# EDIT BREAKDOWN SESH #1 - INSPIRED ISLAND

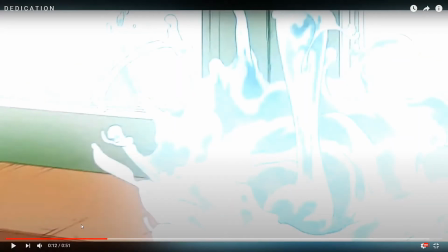So it's like boom. You see a boom, like boom.
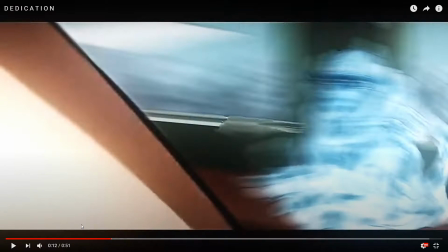Okay. And then I don't think this, like I'm not sure this scene was intended to look like this in the original episode. He probably just masked the this part of the face.
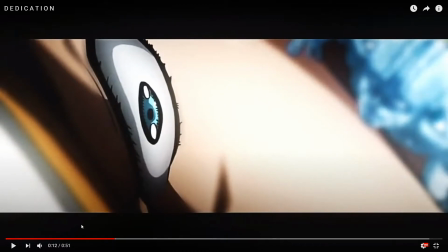Did this zoom himself so it looks like water jumped on his face like this?
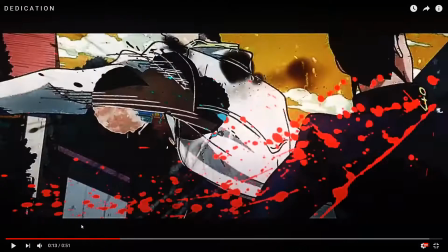Like look, like you see, there's also RSMB on literally everything.
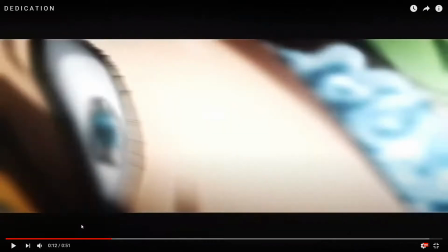Yeah, of course, like he uses defocus so much you don't even notice it, but it actually adds to the
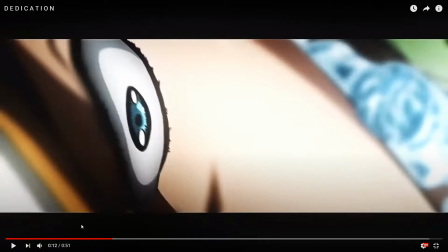fluidity and flow. Also, look at this. The eye is clear, but the water is not. So it's probably a very approximate mask using feather on both, I'm gonna say. Doesn't really matter.
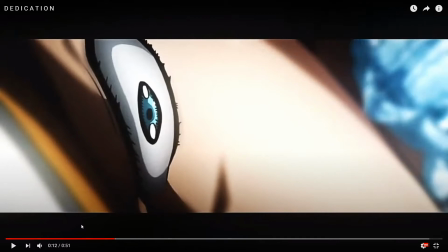The masked part has the Gaussian blur or whatever that was.
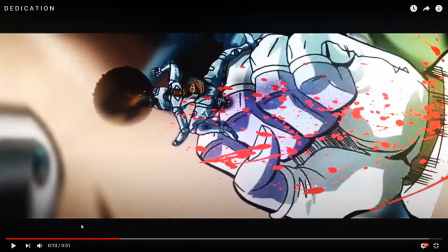It's clearly masked. But look at the blood though. Did he mask the blood? I'm pretty sure he didn't. Like, what's that? Was a background? Sort of certain colors, so he could just get it out and get the blood. I mean, he probably did because it's a contour of the blood,
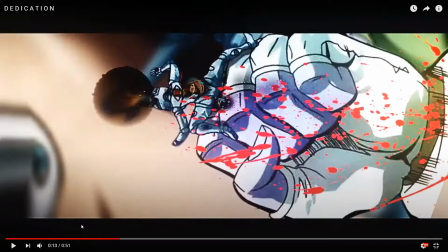whatever it is supposed to be, is white, which is a sign there's probably chroma key in there.
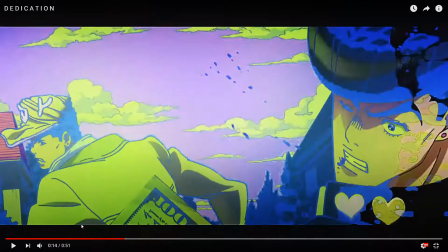He changed the color to green. Also, it's interesting that the money pieces.
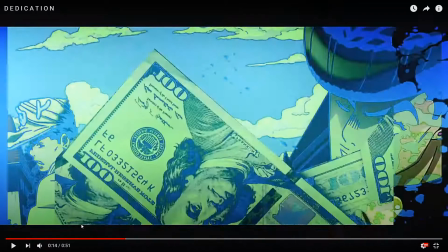don't move once every 2 frames. I mean, move once every 2 frames, but the color changes every frame.
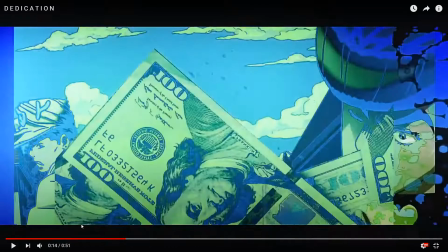I see also the lateral black bars, or I mean, bars, it's not black.
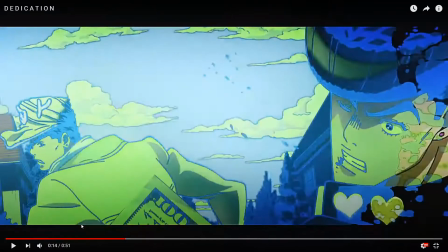You see this sort of coming slowly. It's not like a boom right here.
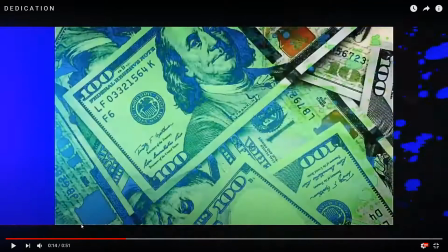It's you can sort of see it come, and then it's a boom. So it sort of lets you know what's gonna happen.
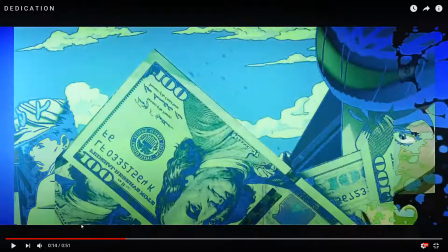So then it feels natural, feels nice when it actually happens.
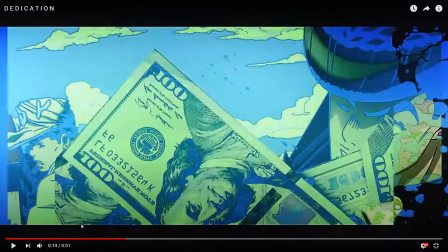And all of those little details that it does, it will add to the overall flow.
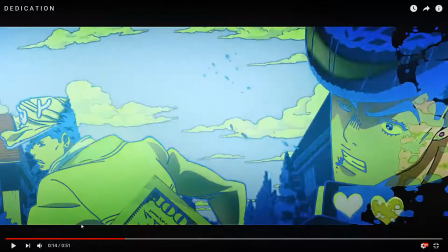That's why these are so good. We covered 15 seconds, bro. Come on, like not even because like we skipped the first 4. He also made, you see, he also added some green.
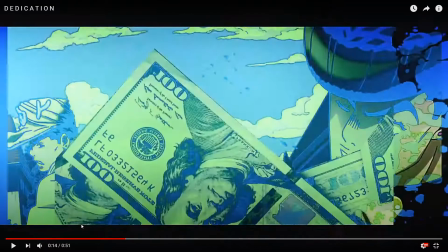Like in here, there's a slight transition in color, so it sort of matches the falling scene with the money.
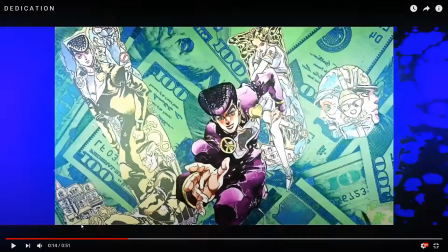Brilliant once again. Well, that's interesting. I don't know where this is from. I don't know if he masked these characters over, because I noticed he's pretty obsessed with masking literally everything.
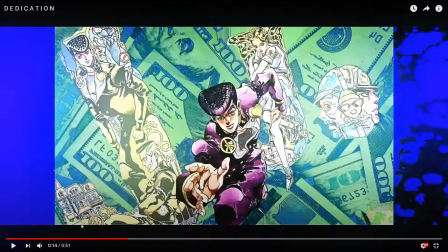Like if he thinks about it, doesn't matter how hard it is, like how difficult, how much time consuming it is.
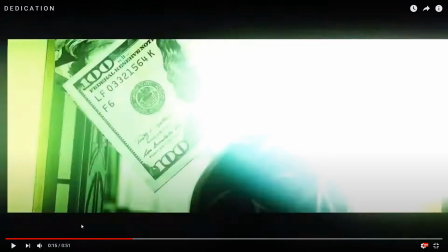He's just gonna do it if it looks nice. What's this transitioning into? This is really nice though, because you see that the money is still there, but the background changes
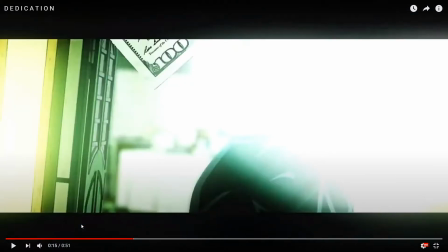with this like this glow. So there's a change of a background as a transition, but keeping the money in really adds to the overall flow.
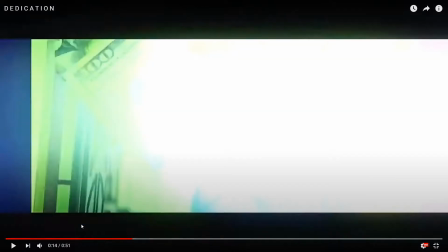Even though
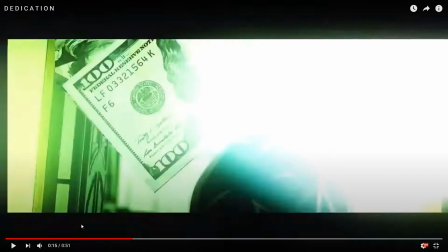like it's what I mean, it's sort of bringing something from the previous scene to the next one, so there's connection to everything.
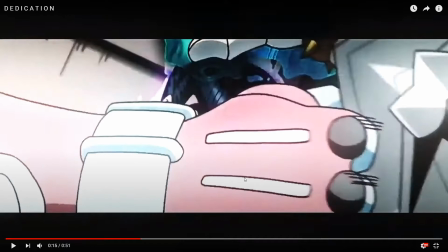But you can see this is ridiculously zoomed in by how clearly you can see the difference in pixels. If you look at the edges, you can clearly see the pixels. So this is like it's impressive. How does he keep such quality by zooming in so much?
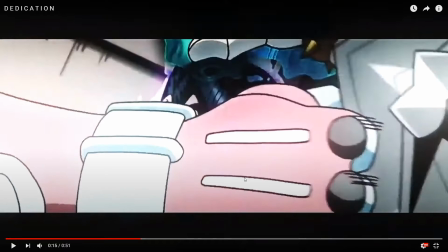I mean, a lot of the defocus, gaussian blur, and the low quality transitions are probably because they require such exaggerated zooms to the point where the quality would get messed up.
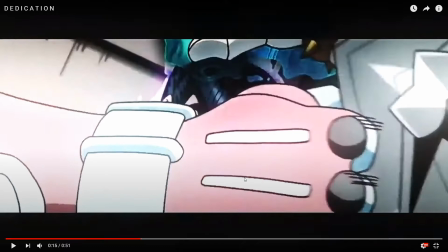So you can't really you have to somewhat mask it to with the focus and go and blur and stuff.
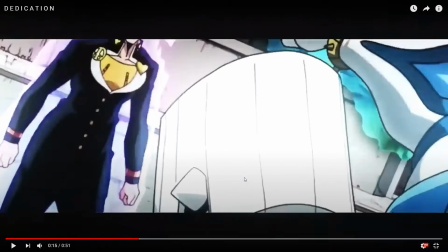But it has movement. Oh, so there's a punch coming in.
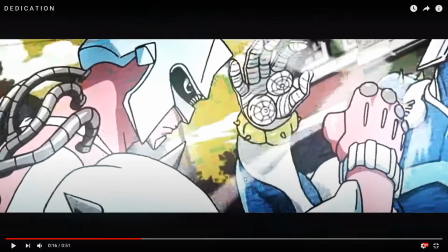Implies movement to the right, and there's 2 random cards in there. So because you know, because your island, you can do whatever you want.
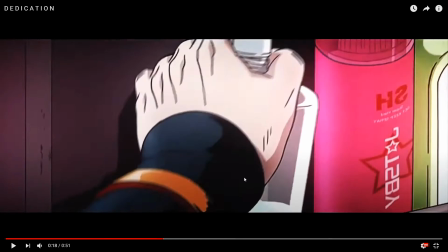It's still cold. I'm still like tension here, but I don't think the execution was great on this one actually,
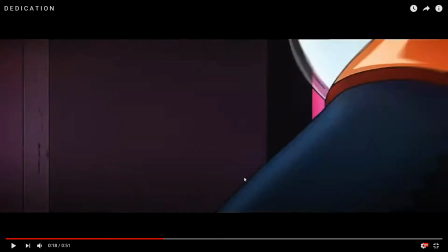because like the frame skipping in this one is too big. That's probably how it was animated. I don't know, because this and this both these scenes have
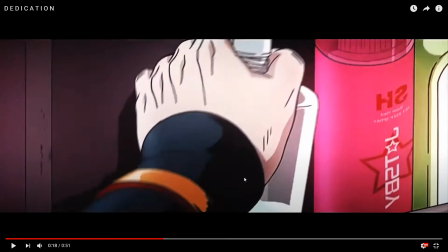movement towards the right, or at least that's what it looks like.
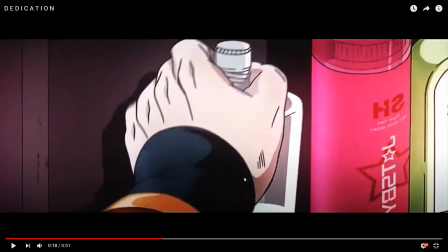I mean, it's more like up and down to be honest. Like you can see there's a clear like correlation, like boom, boom.
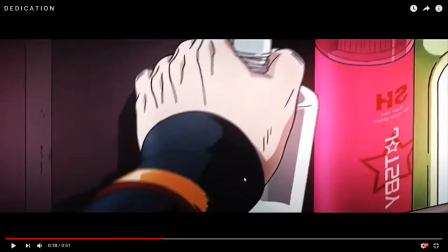You see the hand, like it's like right up, down.
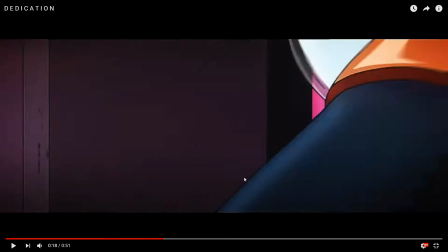But yeah, had there been an extra frame in here, I think it might have looked a little bit flowier. But it's like just like not even on his part. It's probably just how it's animated. Like you're still flawless, Island.
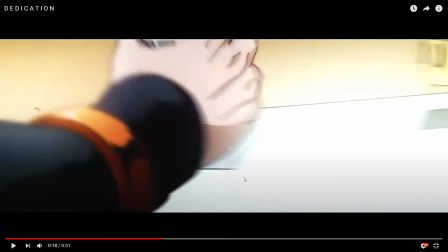You're still flawless.
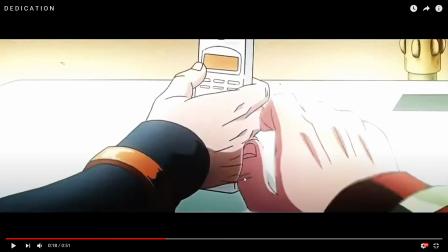Wait, this hand is masked in here, obviously, because yeah. Okay.
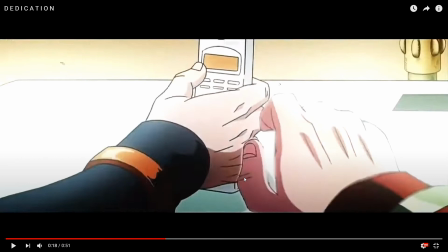You see the efficiency though, because this mask and this mask is the exact same position, so he masked it just once and he didn't move.
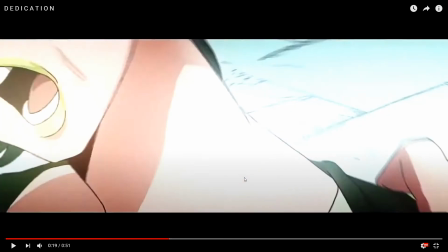Yeah, but these are clearly 2 different scenes. Yeah, look at this scene though. Like you never think you would use this for an edit.
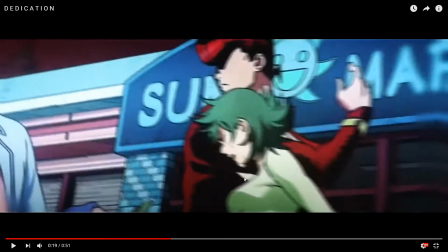That is the most average possible scene.
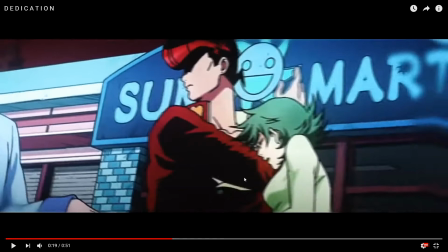And this whole edit pretty much was the most like average possible scenes that he made a treasure out of.
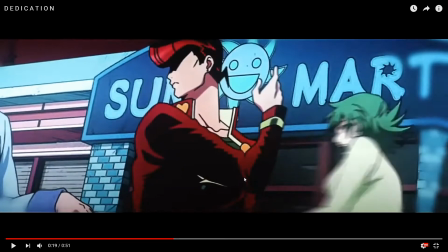Just goes to say how much the creativity and skill of the editor and also the sound plays.
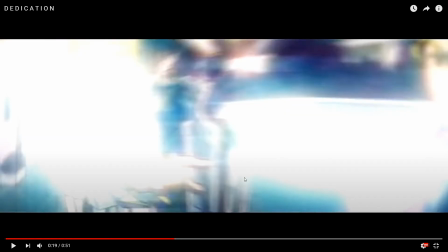Yeah, like great transition. Yay! Yeah, look at this.
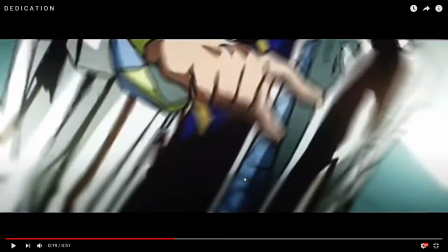It still looks nice though. Like it's such a wait. Like the first frame is not glowing and it's ridiculously zoomed in.
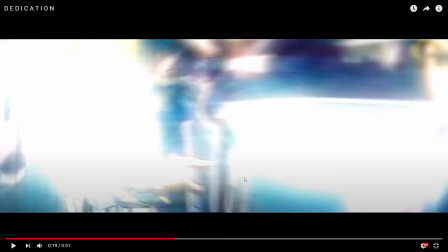But then you have glow. But it's interesting.
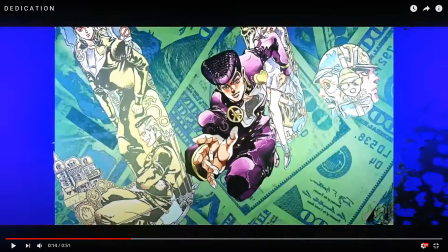Let me see how this one looks. Let me see. Oh, it looks so nice in real speed.
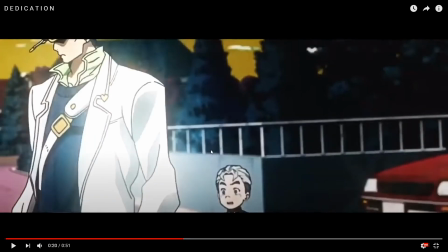I didn't barely get to see it though.
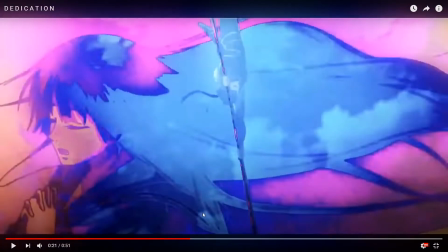Yeah, I barely get to see it. But still.
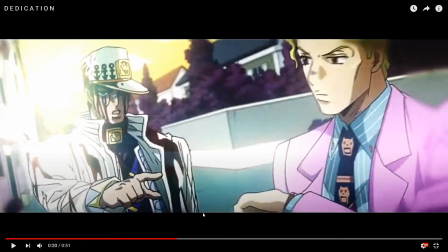3D auto transitions.
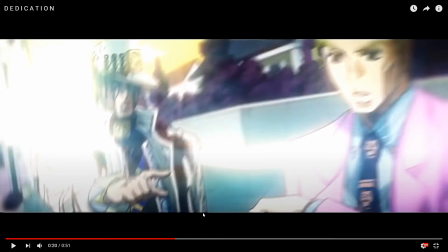There's a huge zoom out, sort of spinny zoom out with RSM and glow.
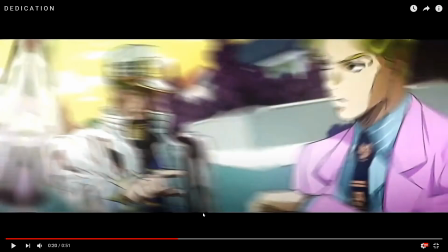Then it goes to the left. That's probably S warp transform.
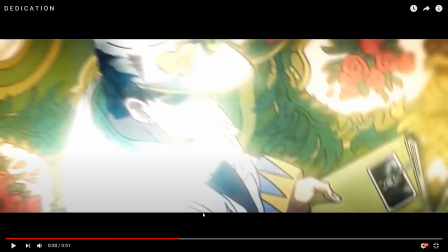The same used for this motion. To the left.
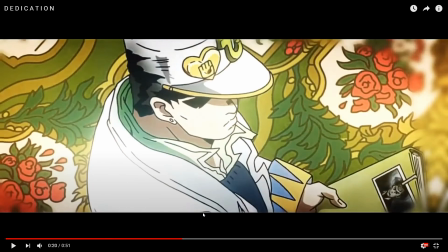Then this is interesting. This clip doesn't have no out transition.
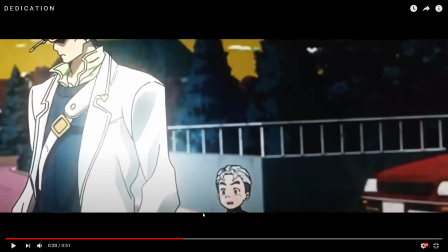It's a straight up cut. This which has the transition. Use again the glow with some this way, like this is a zoom out the first 2 frames, but then it goes in.
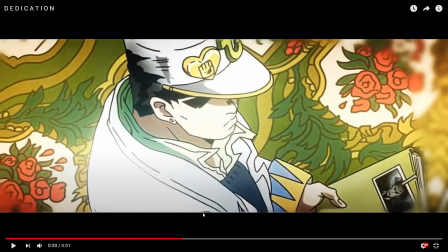That's interesting. It's also a slight shake right here, like it's up down up down.
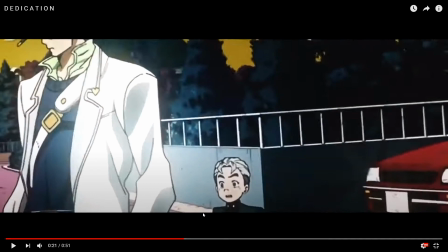I don't know if this S shape or fan crop though. Enough for today.